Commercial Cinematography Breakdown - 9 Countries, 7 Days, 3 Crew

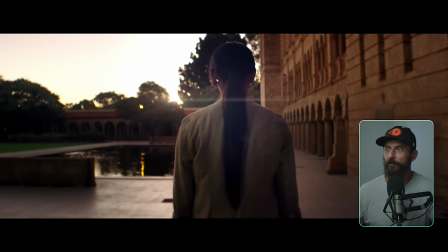Like anybody cares about the back of this lady rather than exposing for the sky, right? This giant blob over here. This is where you would have liked that extra stop or two in an Alexa. But even in an Alexa, I probably would have screwed this up because my guess is,
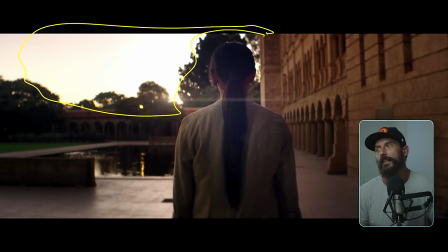I can't remember back 10 years ago to remember the settings, but at the time, I'm guessing that I would have been like, we want the thickest digital negative. So we're going to starve the sensor of light, meaning we're going to lower the ISO.
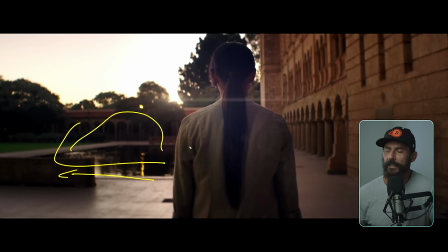And I'm going to lower the ISO. That means more light hitting the sensor to get the same exact exposure relative to the monitor. And then little did I know that I was chopping my already terrible dynamic range in half when I did that.
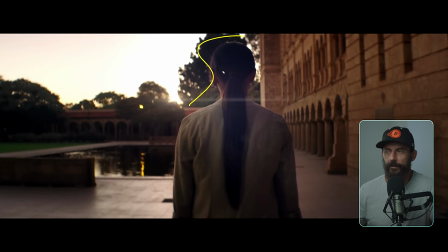So going from 800 to 400 and then probably on the Dragon to down to 320. It's like now I'm at 320. Now my six stops in the highlights is now down to four and a bit, and that's red math. So really you've got two stops in the highlights and this whole thing goes pear-shaped, right?
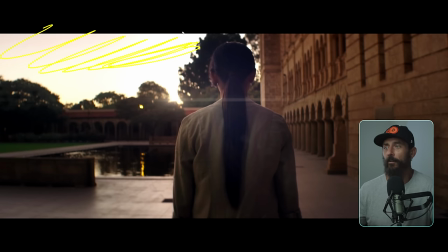It'd be way better if this had way more detail in it. Also, the whole shot would be better schedule-wise. Either we're gonna have some interest here, like on the building. So that means the sun comes up here, rises, and has like some sort of slash or backlight here for her.
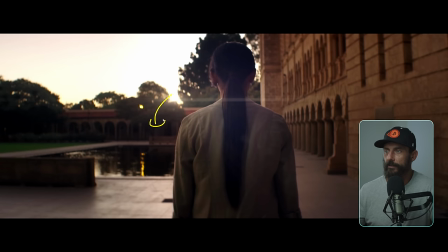But, or the sun is gonna be down here. So we can actually expose for the sky and still have flatness everywhere. But we didn't get either of that. We got the worst of both worlds, which is the sun is actually in the shot, which then blows out this whole area around the sun.
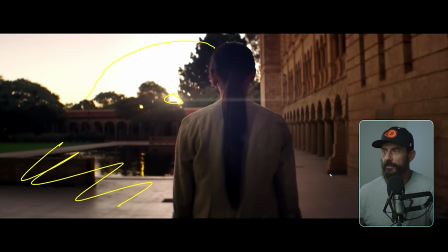Yet the sun isn't high enough to create any contrast in the foreground. So there's no hard light. It's just like one blur across the frame. What was I doing?
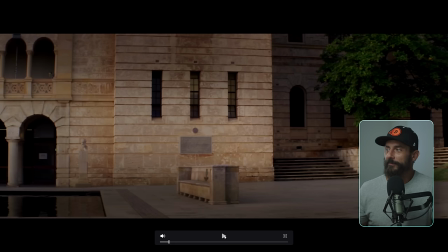Mistakes were made. Okay, then here we're running. And again, not like, you know, we didn't have grips or lighting or anybody, but it's quite flat here.
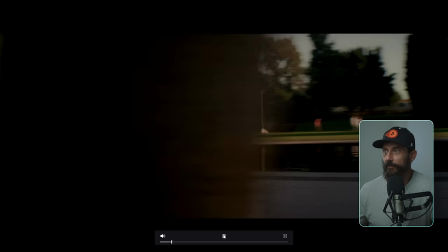This, like, where is the, there's not a lot of level here. Here there is level, but we had to tame it back so much in the grade because it was so hot.
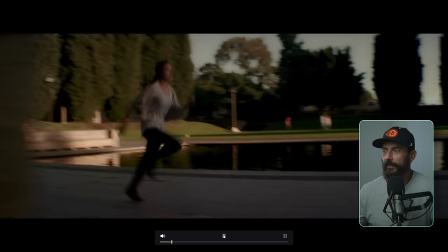Like that sun was so hot out there. It's like, at least I'm on the right side of the line though.
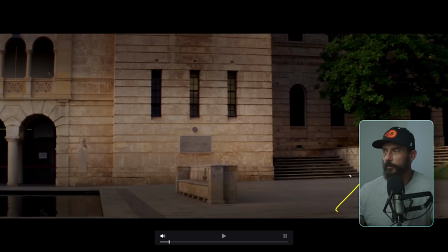You know, like this side of the line, this is always going to be terrible. Why? Because we're looking into where the light is pushing from. Not from, it's, it can't come from behind because this building's here. And there's nothing interesting about this building because it's so flat.
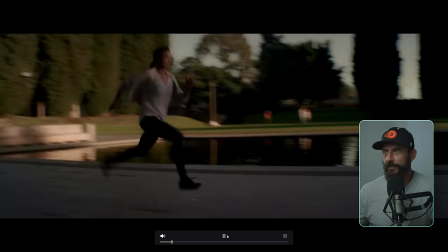Okay, so we're not winning yet. There, I mean, that's a hard shot. And we're bang right into the sun.
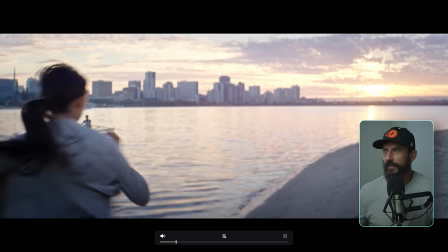This little connector. Oh man, here we go. Same problem.
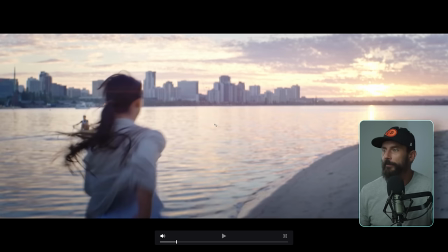I would have cranked, I should nowadays, what I would do is I would crank the ISO to 2000. I would set my exposure for the little dot in the sun that I would want. I'd stop way down, like T11s, because we don't need the shallow depth of field.
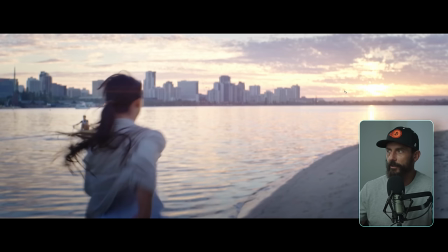It's not giving us anything here. We don't need the exposure either because we're setting for the sky. And I'd probably, if I could, I would schedule us not to be here when this was happening. I'd schedule to be here when it's either just below the horizon, so I'm not getting that, or just above the frame, right?
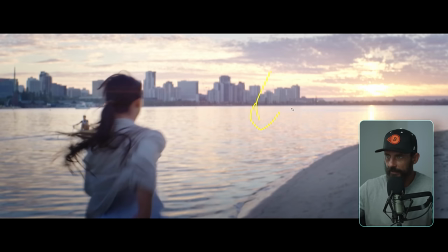Like I would come down in height. What are we doing with all of this headroom? It was on like, just so you know, I'm not actively trying to frame like this. It's on like that mimic mode on the original Ronin. It was like, took like 45 seconds for it to respond to you.
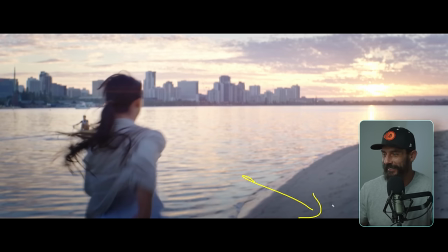So you're just guessing. And then I'm running in the sand next to her. Oh man, what a disaster. So I was good for about 5 steps before I was dead. But here, easy way to cure this. Jack up the ISO. That way you starve the sensor for light.
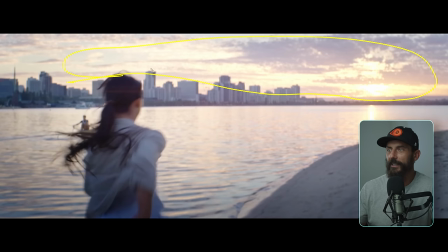That way you have way more dynamic range in the highlights. And then you can bring this down later. And then I'd bring this down. Then I'd bring the back of her down in the grade. Like, just to create, we need to create contrast rather than just this giant flat blob.
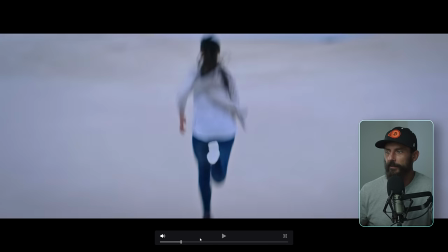What are we doing here with our, see even here, like, see how much fill?
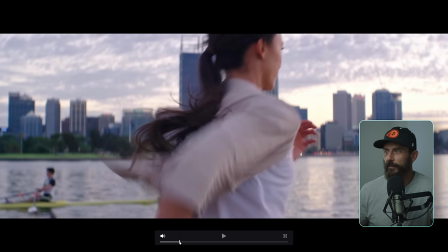Where's the back of her?
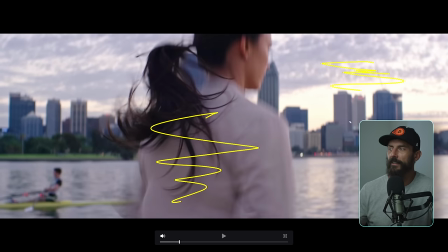This, compared to that, it's too close. It's too samesies. So we gotta, let's stretch that out a little bit. Let's get, if I had a full crew here, I'd be like, let's run. If we go backwards,
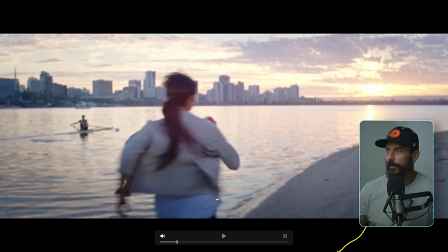here, down this side of our track, let's run as much neg as we possibly have. And then, actually, let's change the angle of her running slightly so she's running more out there. And then we'll run this way, miss this, so we can just pan the camera left over to the actual city.
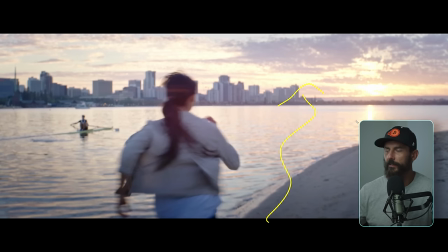And we just show her running towards the city as opposed to running along the water right into this thing. But man, I would neg everywhere, everywhere neg. And then I would say in the meeting, in the pre-production meeting where we're talking about these things, going like, okay, who's going to be on the
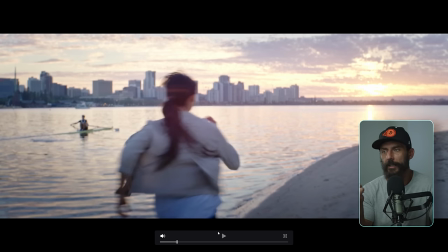team? Well, it's going to be you, Bob, the director. Larry is going to be on the camera assistant. And then, you know, Jack, our producer. And be like, nobody else? I'm like, nope, that's it. Okay, what about for the stuff? Because this is in the town that I live in. Like, we can't bring somebody out for a day.
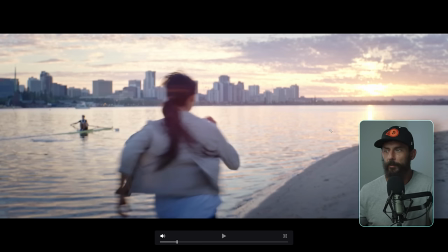Let's bring a grip out for a day to put up the neg. Like, that's something that we should do. We'll definitely get our return on investment for one person being able to manipulate these blacks.
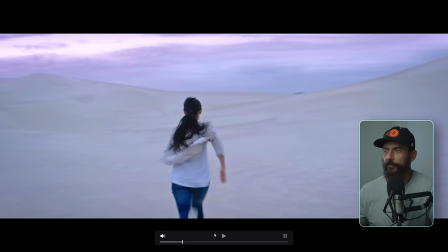The images will be so much better. But I didn't know. Here's another thing. We got out into the desert. This is after we had done the entire trip. Then we went out to do this desert stuff.
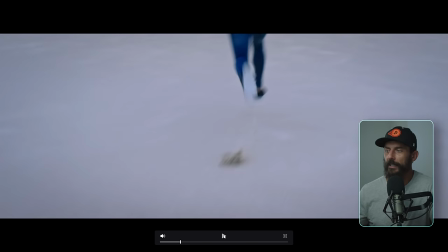This was the only time, well, set two times, we had the, instead of the Ronin being on me and me carrying the thing around,
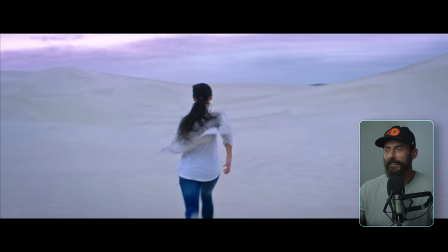we actually were able to mount it on the car and then control it from the car. But you had that old little control thing.
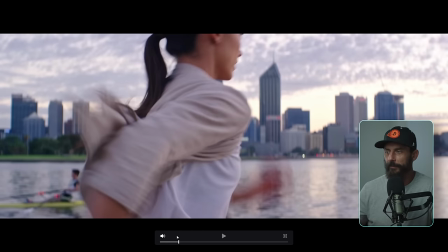So this little snap, like, tilt up, that's actually me hitting the button to recenter the Ronin.
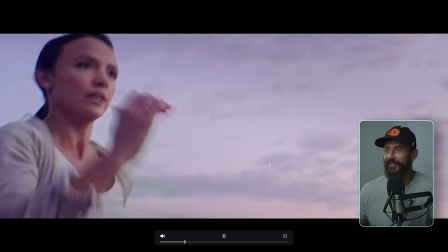So it's like here, I just recentered it, and then they use that in the edit. Now, this is better.
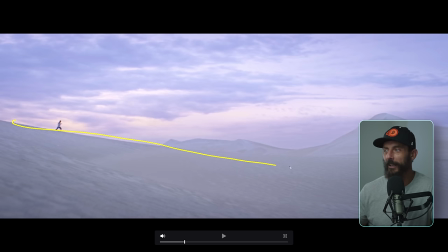Like, this is better, but man, I would, and now grade-wise and look-wise, I would take this way down. Way, way, way, way, way, way, way, way, way, way, way down. Much too flat for me. Same.
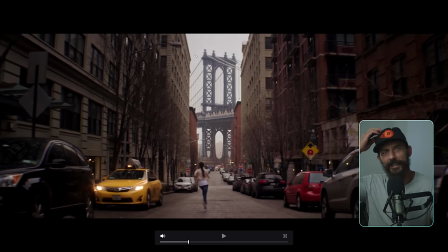This is a great, there's a good story behind this. I've told it on the podcast before. So we stop in New York. We don't have much time. We got an amazing locations person on this job and he knew everything about everything. And again, this is 2015. This is before like you had your mood boards that you could create with Frame.io and
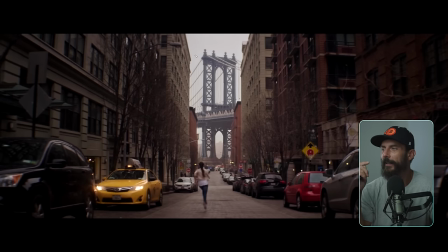FrameSet or what's the other one? ShotDeck, where you have the classic pictures of New York. So, you know, imagine telling the locations guy, like, we need, it needs to be iconic New York. Like, that's how it's got to feel. We don't have time to look around. We've got 3 hours tonight. And then tomorrow morning, 7 a.m., we're shooting.
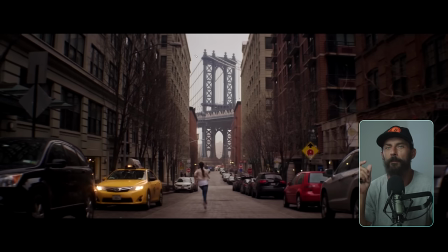So we have to find all these locations. We're going to have to do it in the dark. It's like, okay, but we don't want to use the same old locations that everybody uses, right? We're coming from, we're coming from Australia. We think we're going to find like a unique look inside of New York. And I can just imagine the locations guy. Because when we saw this place, we're like, oh, this is it.
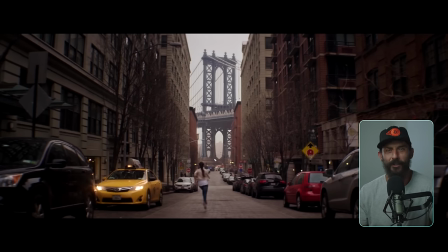Like, this is a no-brainer. We got a great photo here. And the restraint that it must have taken the location manager to be like, everybody shoots here. You guys aren't having a single original thought. Everybody shoots on this street.
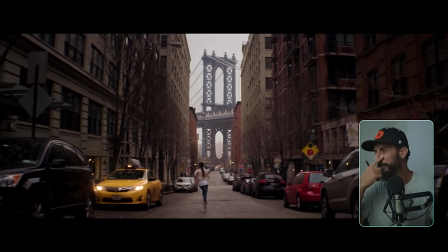You couldn't have picked anywhere more cliche than this street. Meanwhile, we're like, yeah, we don't want to be cliche, but it's got to feel like New York.
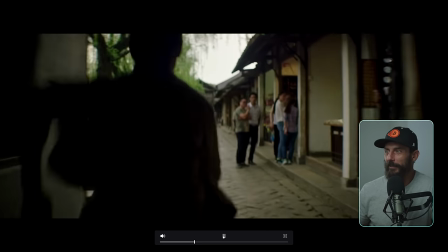Oh, Jesus. Okay, a couple of wobbly shots. This is actually in China, some little town.
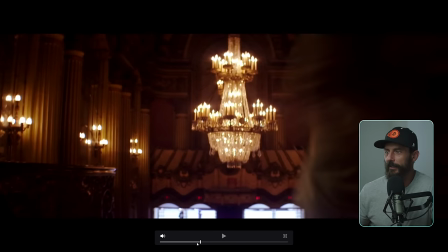This is the Deacon's Theater, right, in Los Angeles, that they make look a lot nicer.
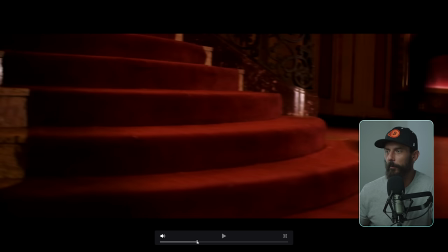And this, just to show you how poor my priorities are at this stage, she's running up these stairs.
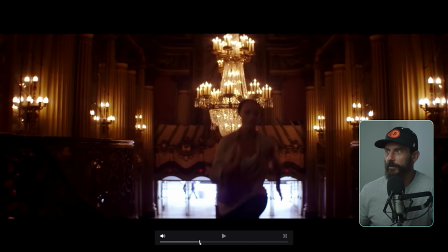Here, we're using a iPhone to throw a little bit of light at her. Now, that's not the best thing to do here, right?